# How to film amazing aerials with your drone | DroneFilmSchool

Hey guys, what's up? It's me again Tom from TTTtomsTechTime. Welcome to another episode of the Drone Film School. Today I want to be sharing with you the eight most cinematic looking-alike angles, camera angles for filming with drones. Let's get this episode started, but before we do so, let me share a link with you that you should definitely check out. It's Tom'sTechTime.com slash DFS. There you find buyers, guides, all episodes of the Drone Film School and a lot more. Just check it out and of course don't forget to click the download section to enhance your work. But right now let's get started and let's take a look at the eight most epic camera angles.
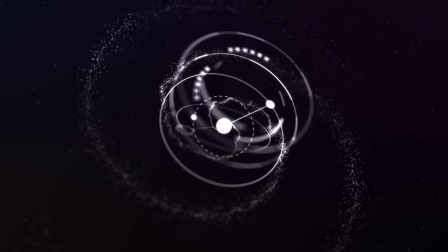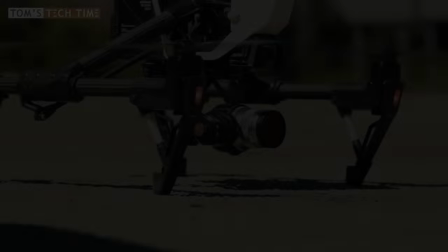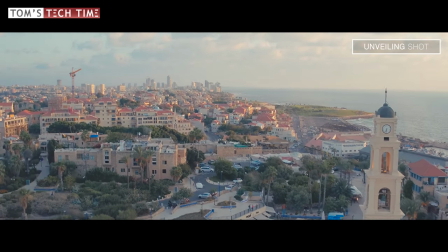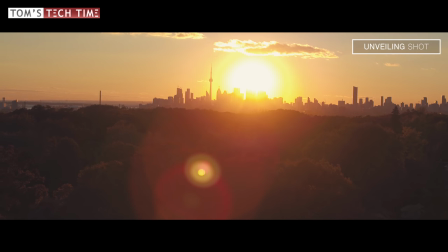The unveiling shot is a powerful opener. You can introduce the audience to new scenery and create tension. Filming an unveiling shot is easy. You need to have a four and a background layer.
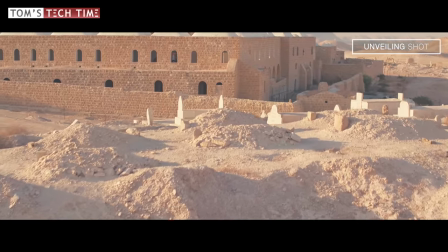You start flying low and smoothly raise the drone's height until the back layer unfolds.
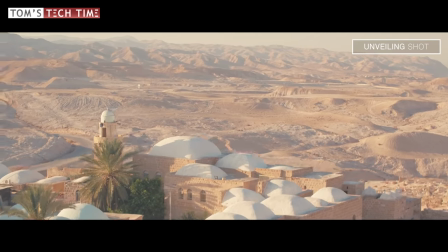And by filming with at least two layers we prevent the clip from looking boring as the image builds up and is not already visible at the very first frame.
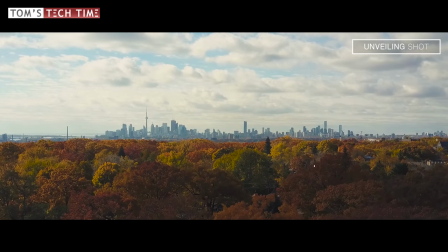The unveiling shot is my favorite opener to either a new scenery or to a complete new film.
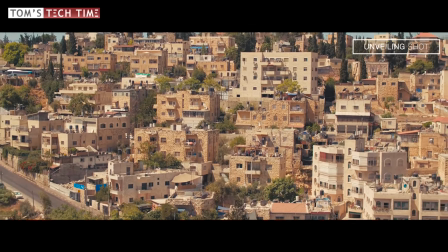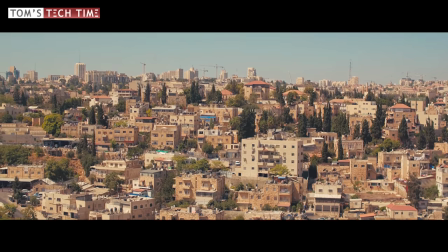Some people have problems finding a clear foreground and a background. For creating unveiling shots, it's actually pretty simple. You can use everything basically as a foreground. Some trees, a basic wall, a row of cars, whatsoever. It's not really about the foreground, it's about the background and about the smooth uplifting of the drone and the unfolding of the background. I think everyone can create an unveiling shot easily.
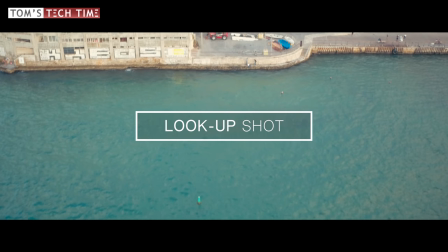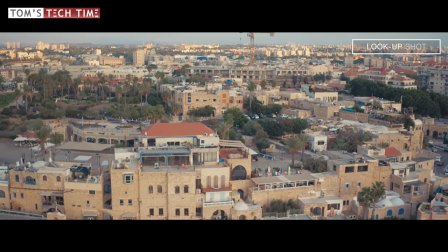The lookup shot is a great alternative to the unveiling shot. If your project shows several locations, you can mix both openers.
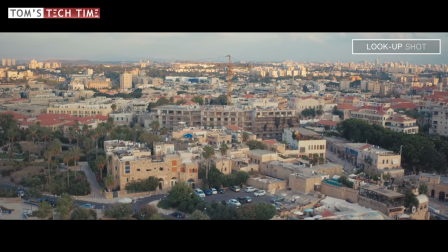And filming the lookup shot is easy again.
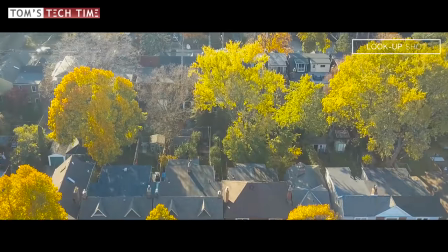The camera points all the way down to the ground and while you fly the drone either forwards or backwards, you can now smoothly tilt the camera up.
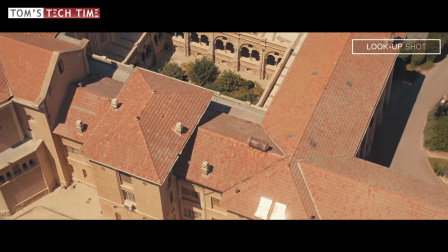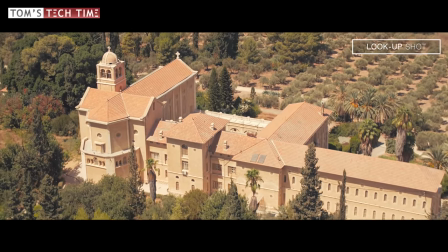And of course there are other variations, such as shown right now, that allow you to use the lookup shot within a scene, not only at the beginning,
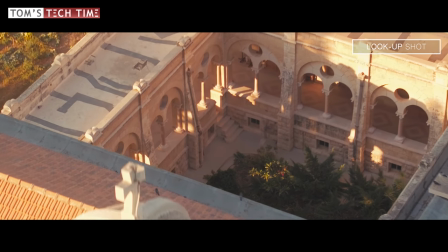for example to keep an object in the center of the frame by flying forwards or backwards and tilting the gimbal only. I cannot mention often enough to perform lookup shots really slowly, fly slowly, tilt the camera slowly and of course in post-production keep the clips as short as possible as look-up shots tend to have a long duration.
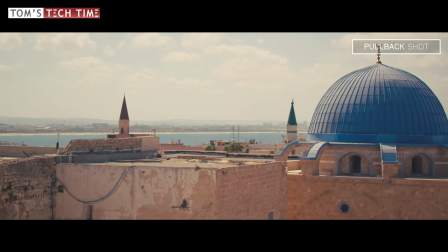The pullback shot might be the most powerful shot for every aerial film project. You can use it over and over again if you only add a few other shots of course.
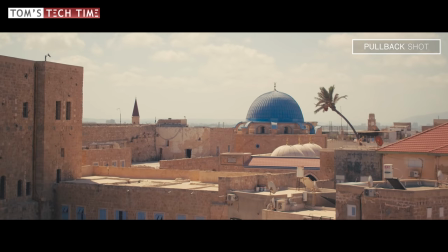Contrary to a normal forward flight we can again create excitement because the scenery is not visible at the first
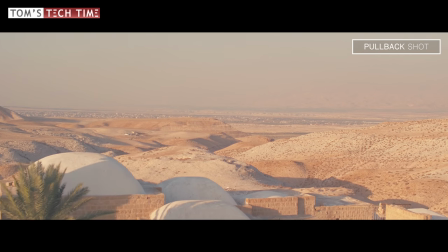frame and next to that flying backwards prevents the propellers from showing up the upper segment of the footage.
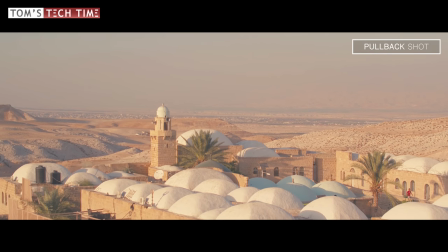And how to perform a pullback shot? You simply fly the drone backwards and that's basically it.